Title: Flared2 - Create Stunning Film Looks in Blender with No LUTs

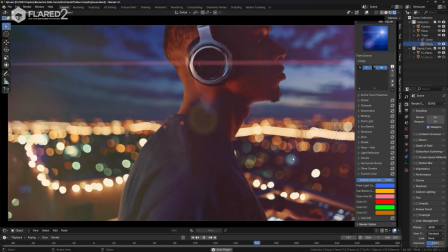Hi, while I was working on creating video for YouTube, I realized something.
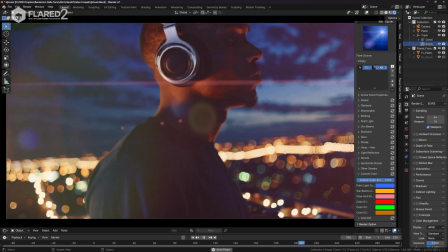Flared2 isn't just a useful tool for creating procedural lens flares, it's also a tool that can give your videos a fantastic film look.
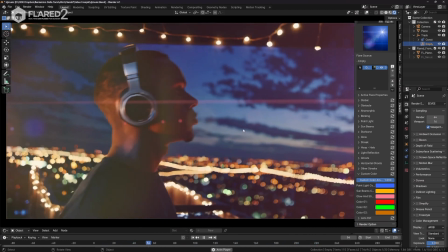Of course, its ability to create light sources where they exist and even where they don't, it's amazing.
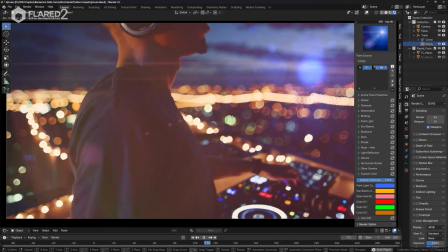But all the other elements created by Flared2, now I will turn it off and now I'll turn it back on,
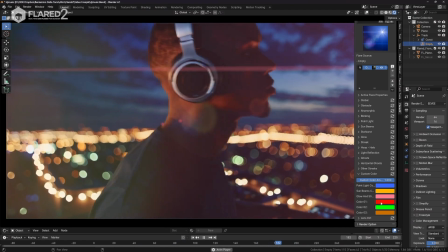work on the light and shadows, coloring them with gradients that move, giving them drama when necessary,
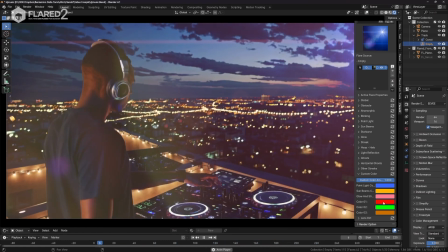as well as power and other emotions or emphasis that would be very difficult to achieve by other means.
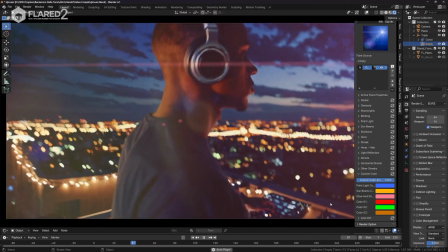Often you would need to work on color grading in editing or other stages,
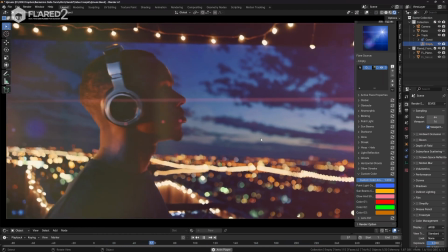while here you can work directly in the viewport, or you can export the flares separately and use other compositing programs.
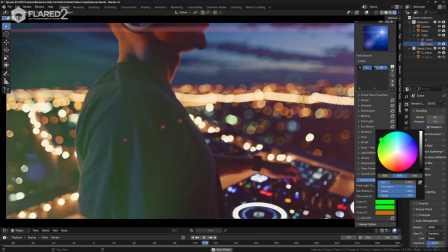Let me show you just a few quick experiments. Here I tried changing the dominant color of this flare.
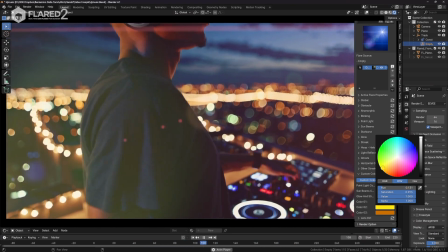Now we can see this area turning green. I can move it wherever I want.
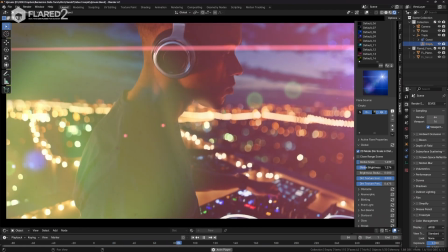I can increase its presence to make it very noticeable, or I can limit its effect.
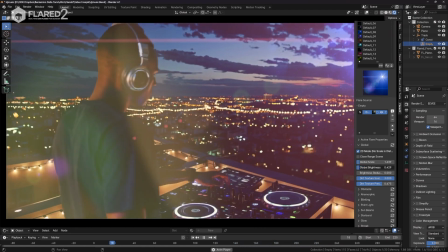I can move it around. I can add this light coming from the bottom.
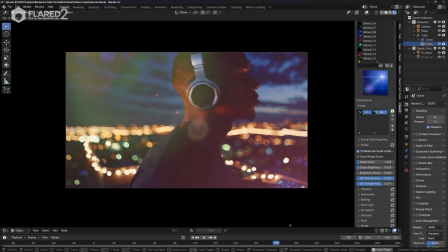This way, the light comes from the console, so it's the music that colors the image.
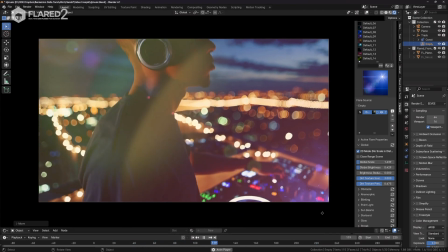In another way, it's the city, because the light is coming from the horizon.
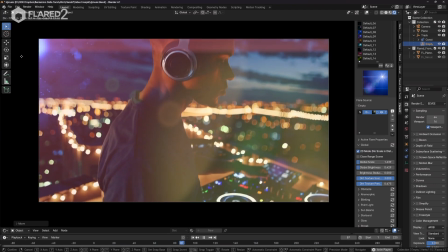In yet another way, the light comes from behind, so it's behind the subject, and those add emphasis.
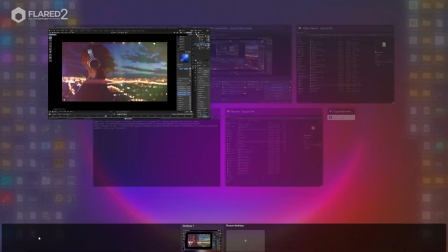Let me show you more scenes where I've seen the evocative power generated by Flared2.
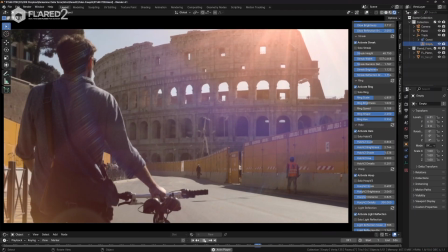Here's another example. This is Rome, a very beautiful and fascinating city for me because I live in Italy.
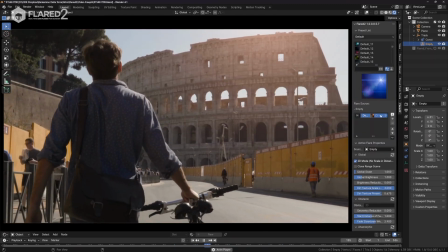This is a walk through Rome. Watch that Flared2 does to this scene.
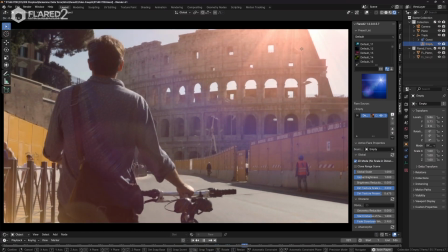Now I'll remove it.
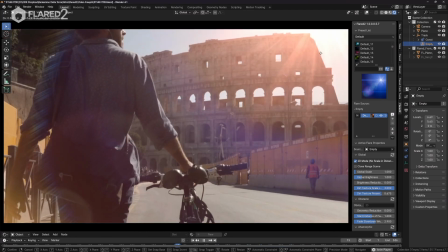This is flat, and this is one as life, form, emphasis, and an artistic look.
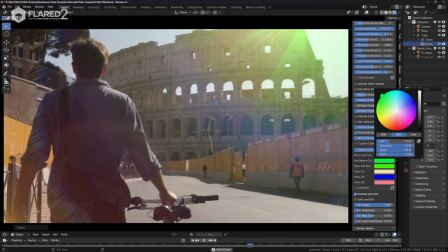In this shot, I can place the light point wherever I prefer. Here, too, there's the possibility to change the color.
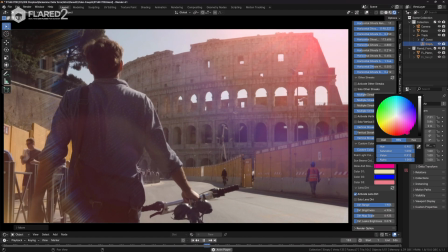I can modify the tone that generates these light effects, moving toward more imaginative hues.
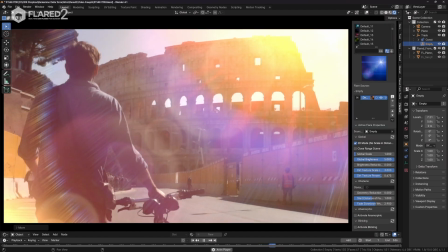In this case, Rome is even warmer. Watch what happens when I increase the brightness.
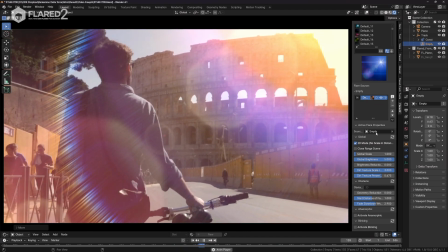Look at the movement and effects we can create to bring life to a scene that otherwise would be flat.
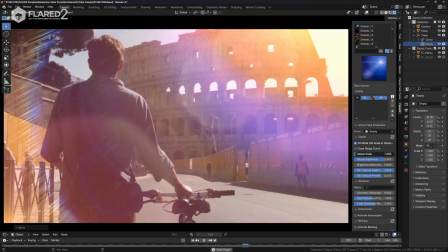We can also modify only the scale of the elements, leaving their brightness intact.
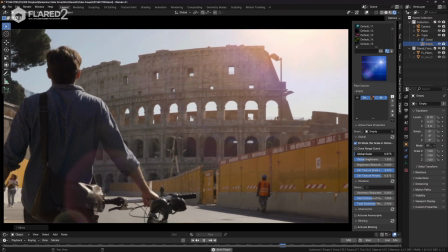This is absolutely a film look. Let's look at another example.
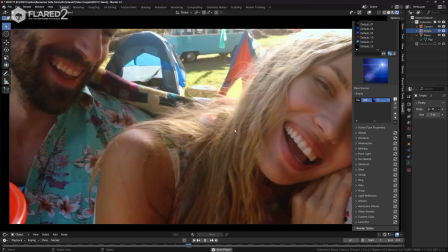Look at this very simple scene.
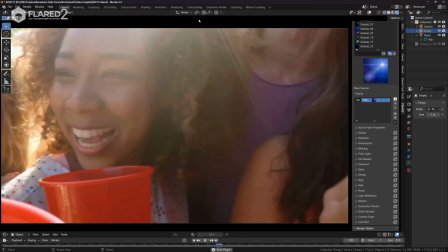It looks like it was made with a low-quality smartphone, and now I apply our lens flare effect,
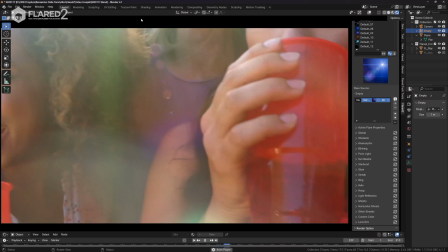and this is what happens when we use Flared2 on a scene like this.
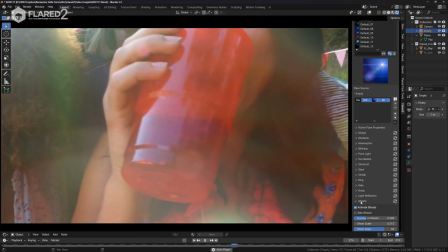I can also modify the ghosts, adjust the scale and brightness.
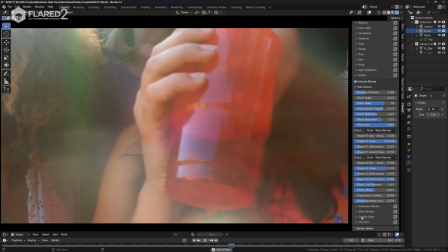Let's change the color, which is probably the most noticeable. Let's push this color towards red and see what happens.
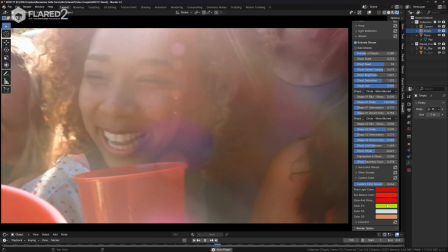Let's boost them all. Look how beautiful it is.
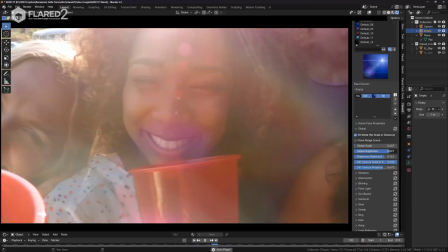Look how the flare is working.
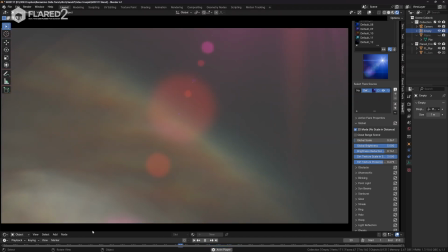I can disable the plane and here we see the flare by itself, showing how it works.
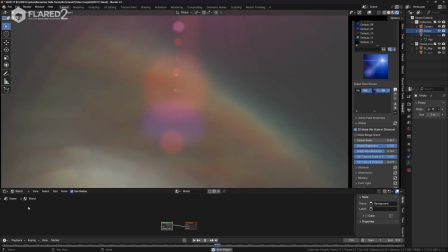This is also a great experiment to try.
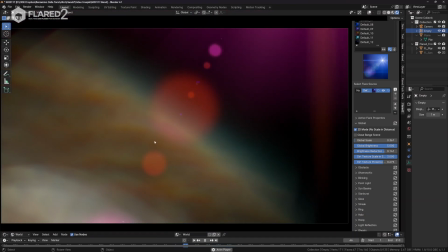I can make the word black to see a cleaner flare, and this is what Flared2 is doing right now in this scene.
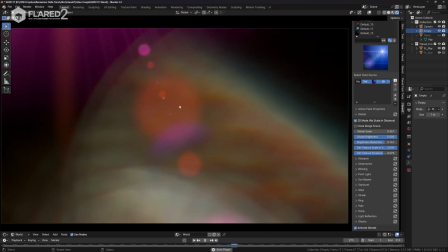It's amazing. It's a huge job done with many elements working in complex movements in real time.
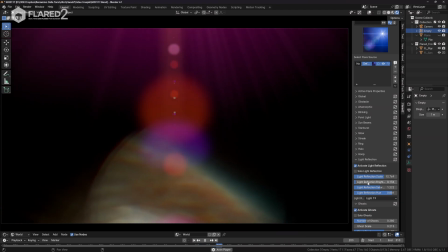This very organic element you see here in the foreground is the light reflection, and we can completely modify it.
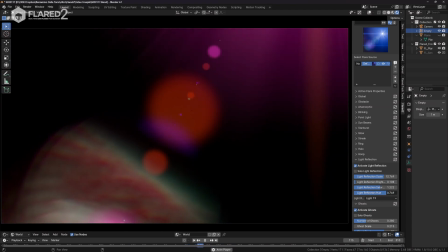We can also change the color that composes it. And then we can bring the video back into view.